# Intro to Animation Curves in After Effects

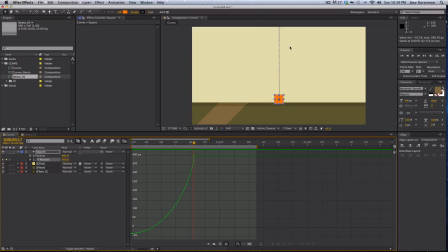And a good rule of thumb if you're doing something like this is just make it bounce up half the height it fell from. All right, and then next time it bounces, half that height, and then it'll sort of decay. And you can also do that with your keyframes. So we're at frame 17.
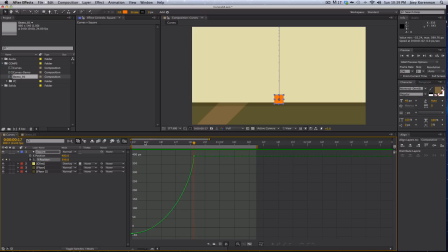That's how long it took to fall. So let's just, for easy math, let's say 16 frames. So how many frames should it go up? Well, half of 16 would be 8 frames. So why don't we do 8 frames? So from 17, that would be, let's see,
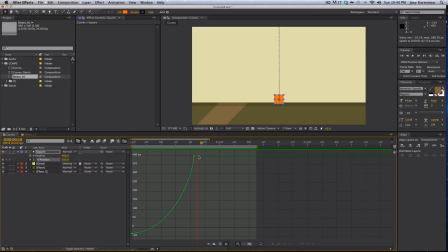because we're in 24, so that'd actually be 1, 2, 3, 4, 5, 6, 7, 8. All right. And I'm going to add a couple of extra frames because I do want it to kind of have a little bit of that cartoony feel to it,
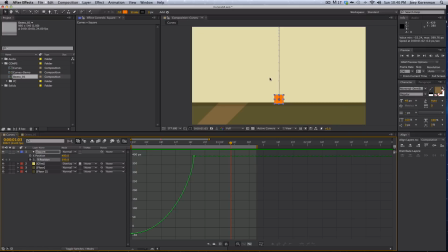almost like it sticks to the floor and then flings itself back up and hangs a little bit longer than it should. So I want this cube to now come up here, maybe about to there. And you can see that as I did that, it actually added a point on my curve. All right.
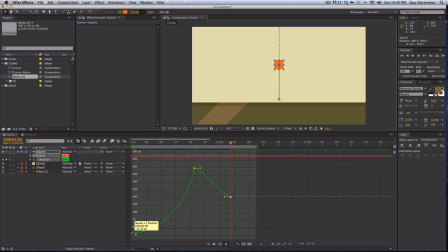Now, it starts here, it falls and hits. When it hits, it's not going to bounce immediately back up like that, okay? But it's also not going to slowly accelerate like this. It's going to be somewhere in the middle, right?
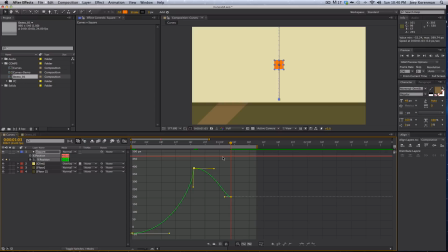Because, and this also depends if you're trying to make the ball feel like a rubber ball or like a pool ball, like a billiards ball. The material it's made of is going to affect that too. So we're pretending this is some really flexible, bouncy material.
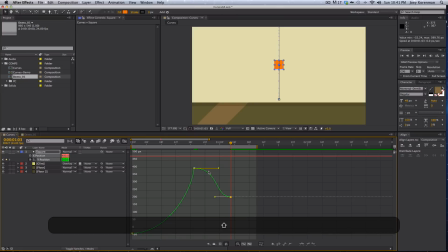So I do want it to accelerate up, and then when it gets to the top, it's going to decelerate and hang there for a second, all right? So what I did was I basically made an S curve, but then I'm going to bend this down just a little bit, okay?
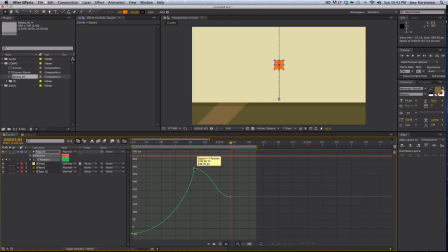So that when it hits, it bounces up right away, but slower, So let's preview that real quick, okay? Now that feels way too slow how it comes out of that, okay?
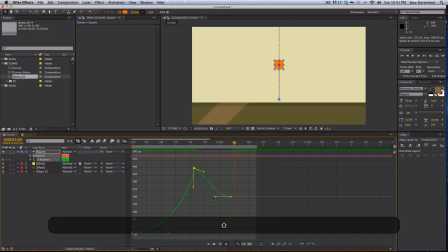So I am actually going to just shorten this and lengthen that, okay? It's getting better. And the whole thing feels a little slow, so I'm actually just going to compress this a little bit.
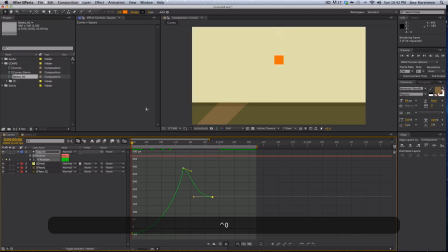Okay. And you can see, you're probably starting to see the benefit of animating this way. This actually, in a visual way, represents what this square is doing.
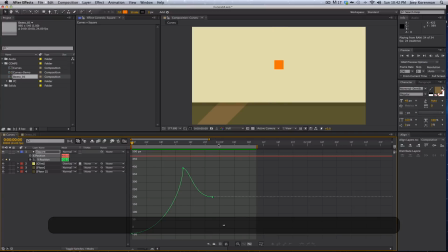I almost called it a cube again. All right, so now it's going to fall down, and when it's falling, it's probably going to take the same amount of frames as when it went up, okay? So this was from frame 14 to 22, that's 8 frames.
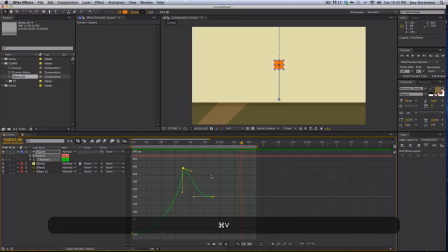So go another 8 frames, and it's going to come back to here. And all I did was select this and hit copy paste. All right, and the motion, it's basically going to mirror what's happening here, except it will not ease into the ground, right? It's just gonna slam into it.
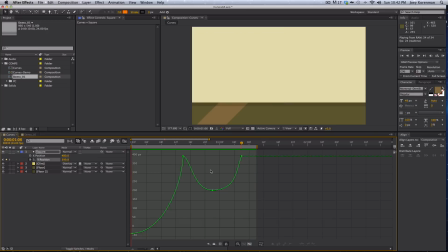So if we play this, right, it's starting to feel like a bounce. All right, and this curve is telling you what's happening. Slams into the ground, eases out, stops, eases down, and then slams into the ground again.
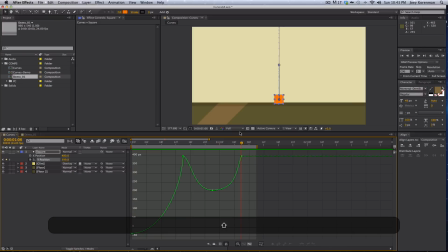All right, so now we're gonna go 4 frames. All right, and you can see where this keyframe was that we just had the square at, and I'm gonna go halfway to that keyframe. Okay, and basically all we have to do now is make the next curve look just like this one, just smaller.